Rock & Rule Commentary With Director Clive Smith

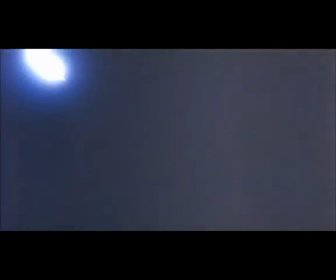[0:17]
Hi there, I'm Clive Smith, and this, of course, is Rock and Roll,
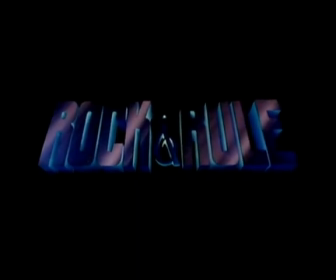[0:22]
a film that was finished in 1983 and should have made millions, but was actually not released at that time.
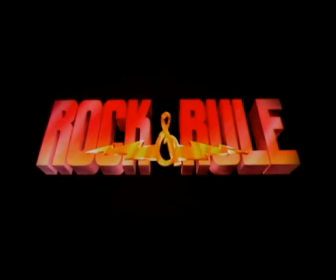[0:29]
I directed the film, and I'm going to tell you a little bit about the production, how we did things, some of the techniques, methods, thoughts we had during the production. It was called Rock and Roll. It was actually called Drats originally, but I'll tell you about that later. This opening sequence, the storm sequence, was very integral to the ideas of the story,
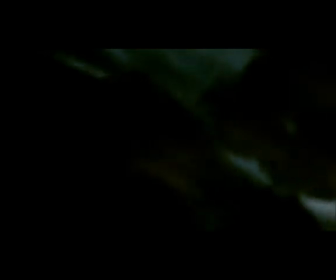[0:50]
in as much as the electrical storm provided energy to the power of the town where our protagonists live. The town, of course, is called ohmTown, and it was way, way up in the mountains with this incredible power plant. We experimented with different ways to do the clouds.
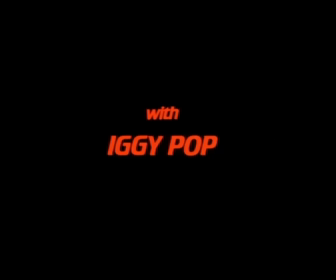[1:09]
Remember, the film was made when digital imaging and CGI effects were pretty much in their infancy. We had none of those tools to use. Everything was really hand-drawn, or we used various sort of photographic techniques that were available at the time.
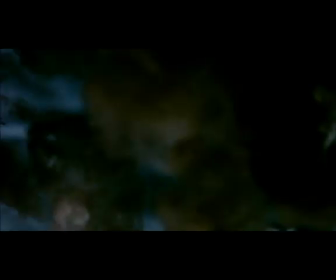[1:24]
We tried airbrushing the clouds, which looked pretty awful and very flat.
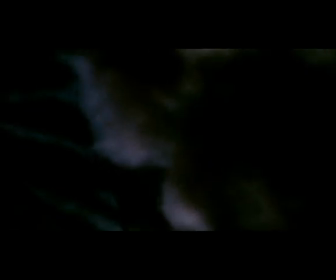[1:32]
Dennis Brown, who ran the photographic department, and Lenora Hume also, came up with the idea of using this cotton wool stuff.
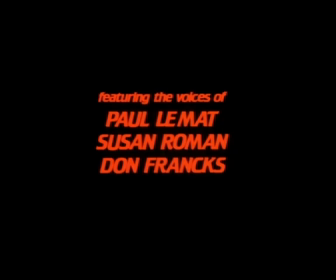[1:40]
And it's actually a fibrous material that's used for fish tank filters.
Survivors.
We decided on this introductory commentary and crawl since the whole concept had come a long way during the development. It came a long way from Drats, which was the original title, and we needed to give the audience a little bit of background on the characters in this post-apocalyptic,
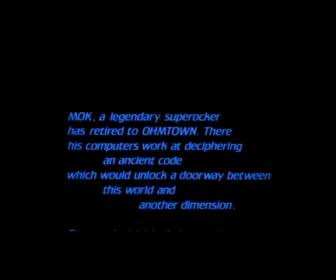[2:10]
post-nuclear world that we had developed. We started development of the film in 1978 as Drats, as I said.
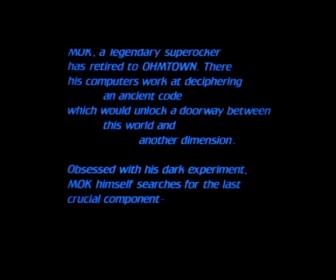[2:18]
And it was a film that was skewed to a much younger audience, with softer,
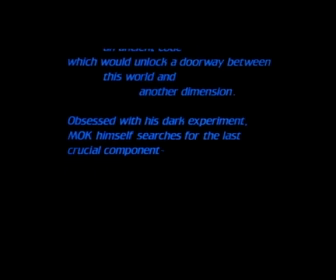[2:23]
younger characters, and it was a bit more sort of Grimm's fairy tale quality about it. Our lead female actually was changed into a guitar in that version. But as the film developed, it became darker and it became sort of more adult.
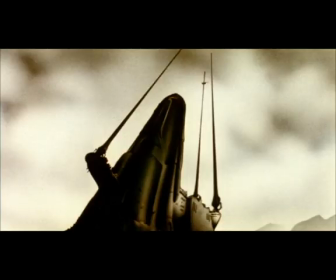[2:41]
Peak of production, we had a crew of over 200 people, all young, talented animation graduates. All of us were pretty new to the business. Rock and Roll was in production for about 3 years, and we did practically everything in our Toronto studio.
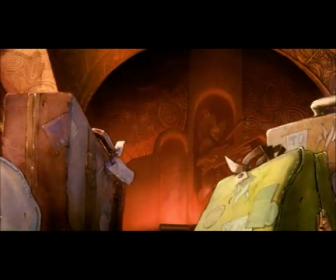[2:59] Oh, at last. We see every new singer in the whole country.
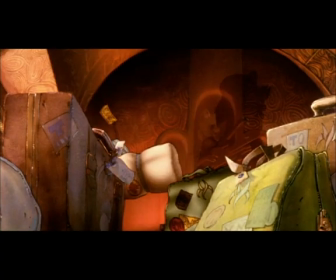[3:04]
This scene to me always felt a little bit clumsy and a little bit out of place,
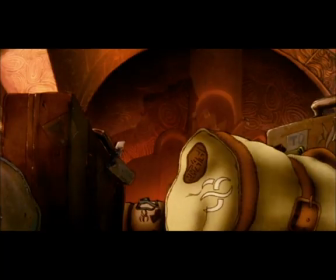[3:08]
but again it was helpful in setting up Mock's story and what his motivation was.
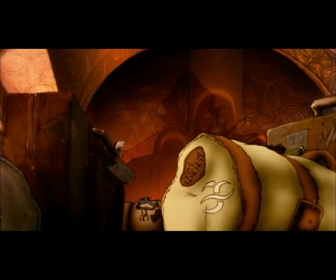[3:15] In town.
It kind of broke up the flow between the cloud sequence and the traveling, which kind of annoyed me a little bit.
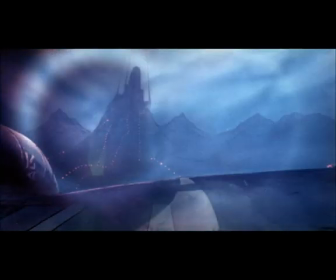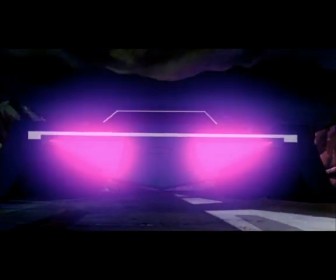Now this background here was a painted illustration,
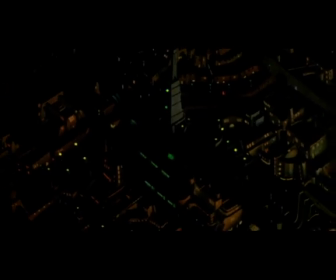[3:40]
and the car traveling on it and all the twinkling lights were burnt in on another pass, and we used a very kind of a archaic device, not unlike a torture device really. The cars were sort of physically dragged through little walled corridors that were built up on a board, and the lights were turned on and off.
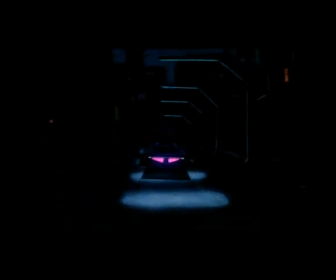[4:00]
It was a very, very primitive kind of system we used, but it did work.
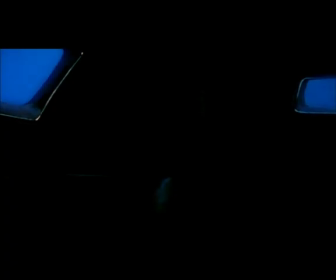[4:05]
We actually shot it about 30 times before we got it right, I think.
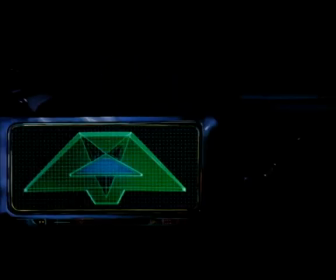[4:10] Computer, report on all.
Most of the film is hand-drawn, hand-animated, painted.
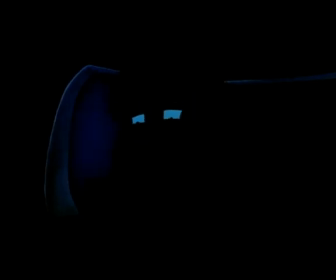[4:16]
We didn't even have a Xerox machine in those days, so a lot of the cells were actually hand-traced.